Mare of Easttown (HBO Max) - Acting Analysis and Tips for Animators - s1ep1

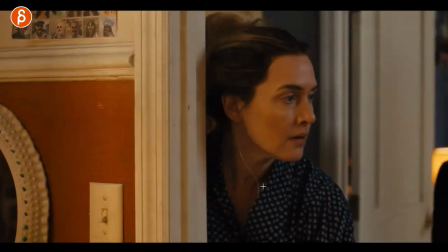10:37 into this moment i love this too how she exits this and she has that moment of uh and then hobble hobble
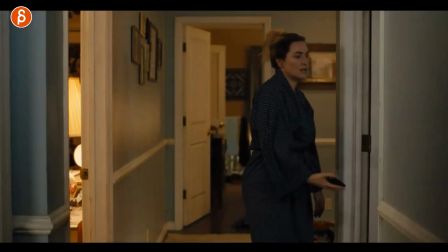10:46 take all of that even like the physical limitation that she's not injured just adds to the general feeling of frustration that first episode this is the pilot by the way and again
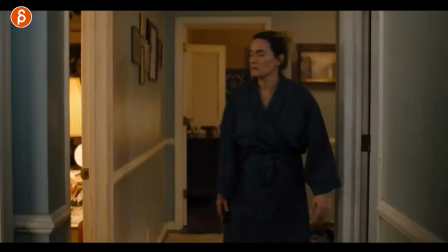10:55 this continues continues one more time just again this show is bleak but there's just so many moments that crack me up with this i
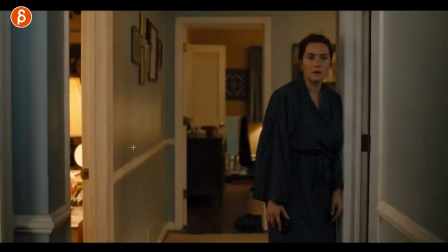11:02 just like the general idea and you can make this just like this this is your setup and by the way i like this actually you might see a shot haven't you thought about this but i like this setup in terms of the composition and the contrast of a character being slow one being fast and the fast one kind of driving where the slow character has to look and make the extra effort to follow so you can have this setup doors and
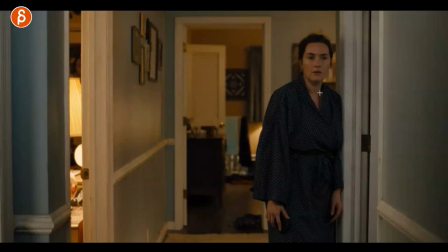11:25 a character going through fast could be tall could be a kid and just this person that constantly has to hobble left and
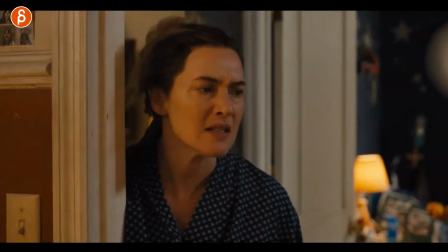11:32 right i really like this and i think i'm going to steal this for an upcoming shot that i might be doing i don't even know what it is but i want
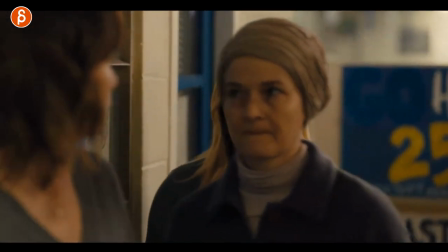11:38 to use this because i like it same with this one i do really like the composition of this so they are at a function and this
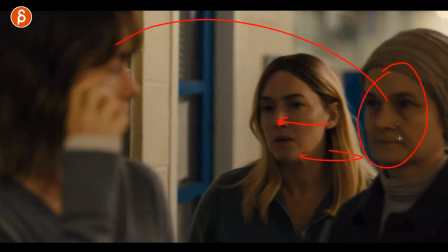11:47 character that comes in here doesn't like this character that's just they all know each other but there's a general conflict a i like that we have there's
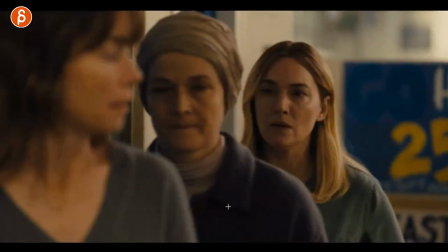11:55 a line and then the character that comes in goes in front of her and you can tell her she's just annoyed it already and after that
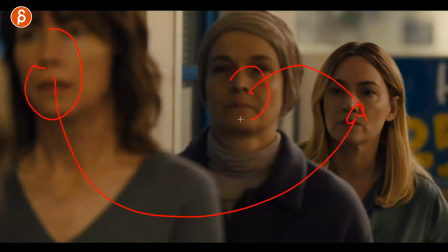12:03 she told her to not talk to her because it's going to be a problem later on so if you watch the show this just a general conflict
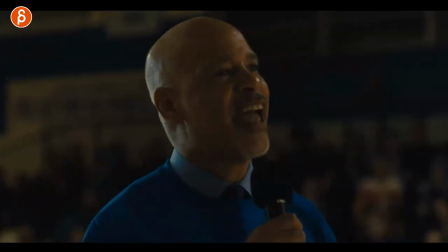12:12 already hanging in the air but i like there are two things i like about this whole sequence so you have the composition where the focus changes between
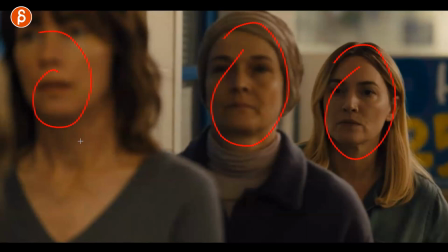12:19 those three and you have a three character dialogue where you can go back and forth but you always see their faces and every now and then they can turn but they don't have to really face each other because they also don't like each other but they don't want to face each other so that's one
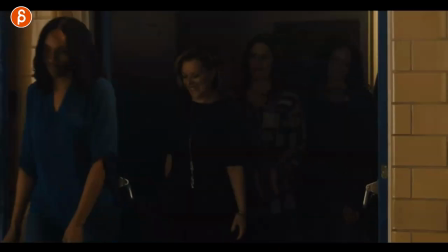12:32 part and the other part is this they have to come out as a celebration of all these characters and the contrast of how they
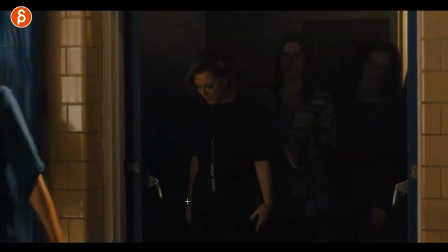12:38 walk out they're happy she's really happy she's adjusting you know she's looking where she goes and she's cleaning her teeth here what is she doing like
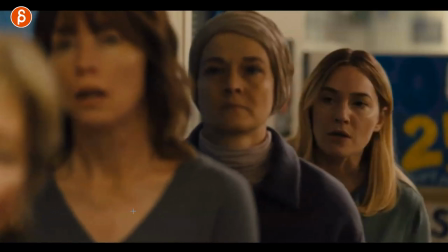12:46 that she wants to be nice and ready for all of that and then we go back to this again there's a focus on this character and it's
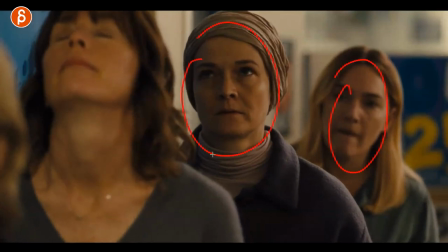12:54 just i love this because you have her the lip sync but then you have the reaction, the listening, including her.
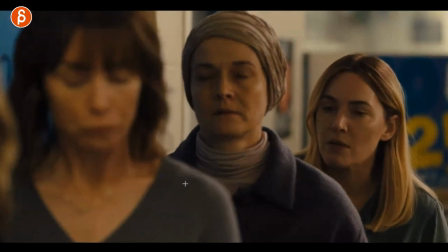13:01 She gets frustrated because she is talking to her. They're both frustrated. You can see, I just saw that.
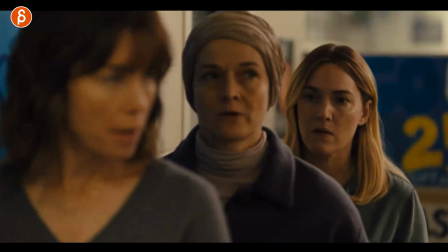13:07 I love this. Again, this is not a moment that I want to steal and use. I don't know. I don't have the dialogue, but I just like that setup.
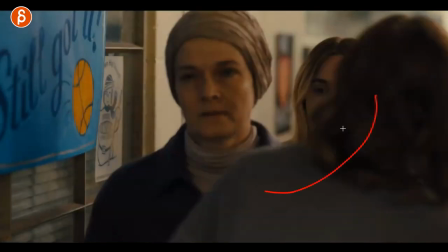13:14 And you can see again, the focus changes. She now turns and goes back.
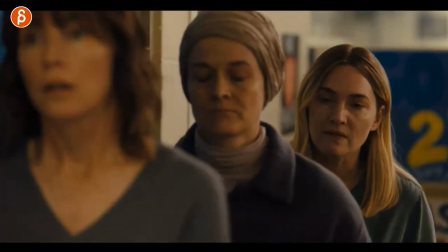13:20 There's even like a point that don't do this, stop talking. She just keeps on insisting.